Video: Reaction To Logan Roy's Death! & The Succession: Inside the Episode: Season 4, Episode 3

To some extent, this is just, you know, my job, and I'm trying to keep the emotional stakes up and put the character through that and then go home.
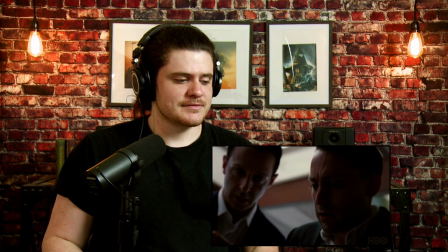251s
But the problem with that is going home. Yeah, that was Roman going through that, but physically I actually had to go through that. So I was sort of, it's this weird disconnect of like feeling physically like I've gone through some sort of emotional trauma, but I haven't. I found it was better for me to pull out of it completely so that it could be fresh still. Cause like for me staying in means that it dulls and it's not good.
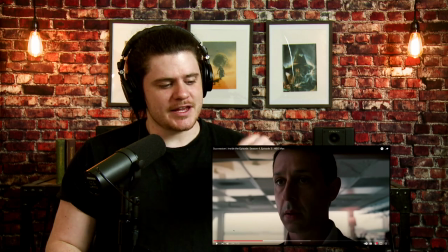276s
You are- And it's also interesting, the amount of weight that's on these actors' shoulders,
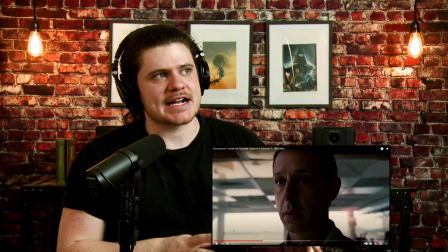281s
because it's not just that they have to act as if they're losing their father as characters,
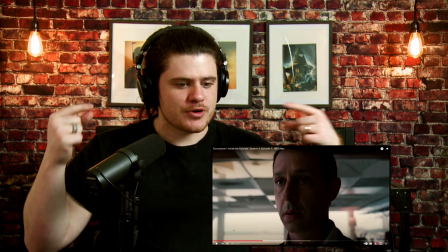290s
but they have to do it over the phone. and how are you processing this as like the man that you love
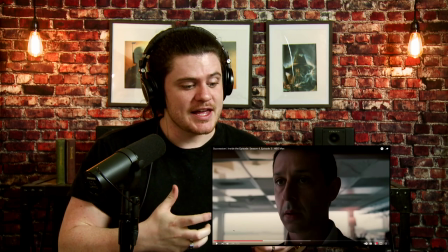296s
and is your father but also you have a very contentious relationship with has died on an airplane and you're in a different location and you have to tell your
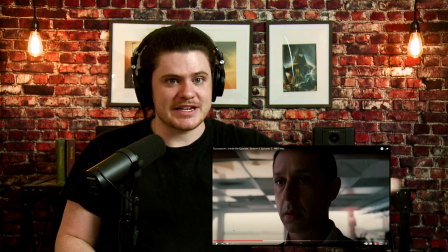305s
siblings that uh that he's dying or he's probably about to die and you have to deal with that and you have to process like they're getting on the phone with him and they don't know if they can hear him but they're like trying to communicate that i love you but also there's
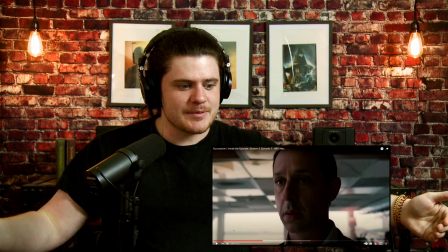321s
so much depth to these characters that you really feel it i mean you and the the realness of the dialogue as well they just don't
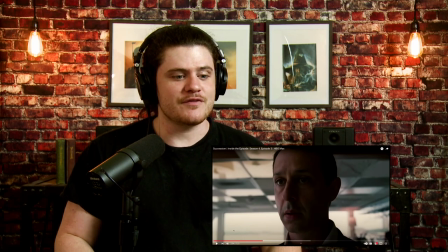329s
know what to say and this is a very powerful episode as far as
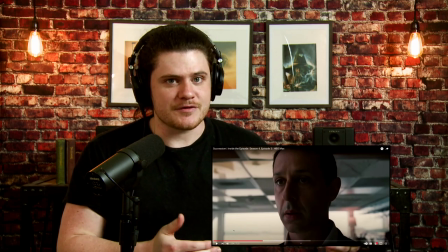333s
just what real life can feel like especially with the loss of a
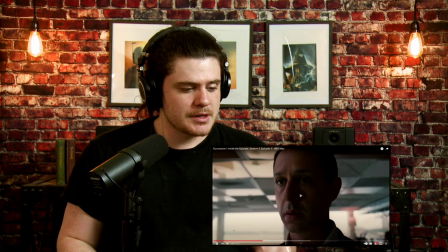338s
parent or someone close to you you know are trying to live with and embody the death of a parent it was hard you know one of the things about this show time and time again i'll be given something that i think is this is
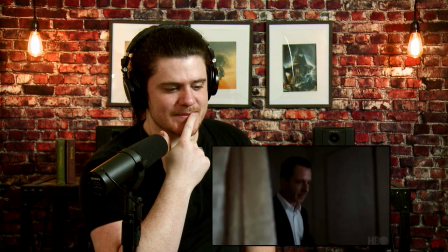352s
the limit of what i'm capable of as an actor here's my wall and then you have no choice but to go through that and this episode was one of those it's serious come here i was taught a long time ago that you just have to accept the fact that your performance is going to come from all the other characters around you
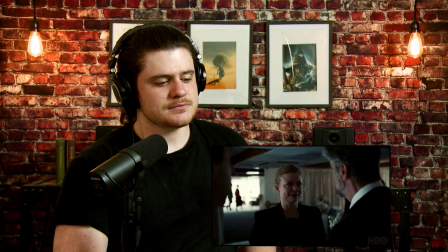372s
if you're just open to what is going on i think that's And when Sarah came in to tell me, and Sarah was a puddle, you know, it was just like, game over. You don't have to act. Shooting the episode, honestly, it was quite exciting because it felt high risk. It felt like the most exciting episode we'd shot because it moves in real time.
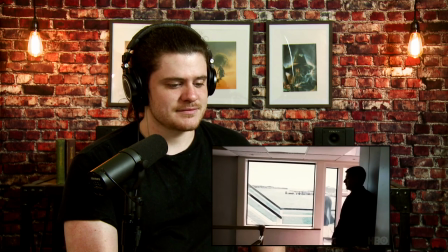393s
From that phone call to the end, things have to become an emergency. In the planning of the shots, it felt to me like the camera had to be almost sadistically voyeuristic. it had to stay really close
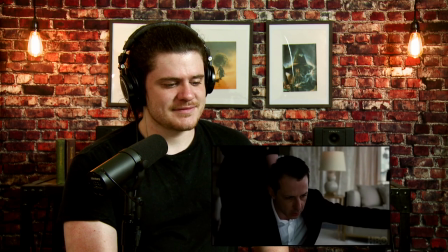406s
without kind of taking its eye off them because every time we cut away from the siblings it seemed to let them off the hook so we worked on this idea of how could we keep the action as fluid as possible so that yeah so it's unflinching my love that's interesting
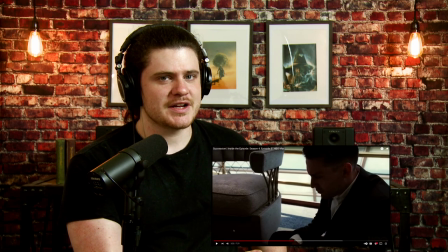420s
point of view that like every time the camera goes off of a character they're kind of lit off the hook and they don't want to do that they want to keep the
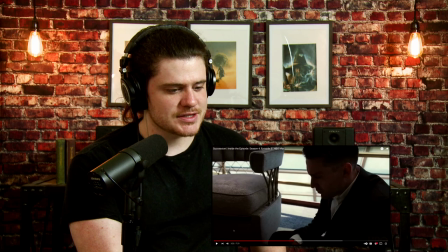427s
actors there that's that's it pretty insightful I like that concept. Fred took credit me with this, but I think he was trying to be generous. It was his idea. Kieran and I had spoken about, I think actually it might've been Kieran's idea. And we thought, what if we actually ran that whole sequence as one once we've done everything else? And so when we came in to shoot, I asked, are we still doing that? And he went, oh, good idea. Oh, good. To try to make it seem like it was my idea. Very nice guy. But that is what we ended up doing. We shot like five or six days of the sequence bits. And then we ran the whole thing. As it turns out, it's like a 27 minute long scene. It was like a 28 bit.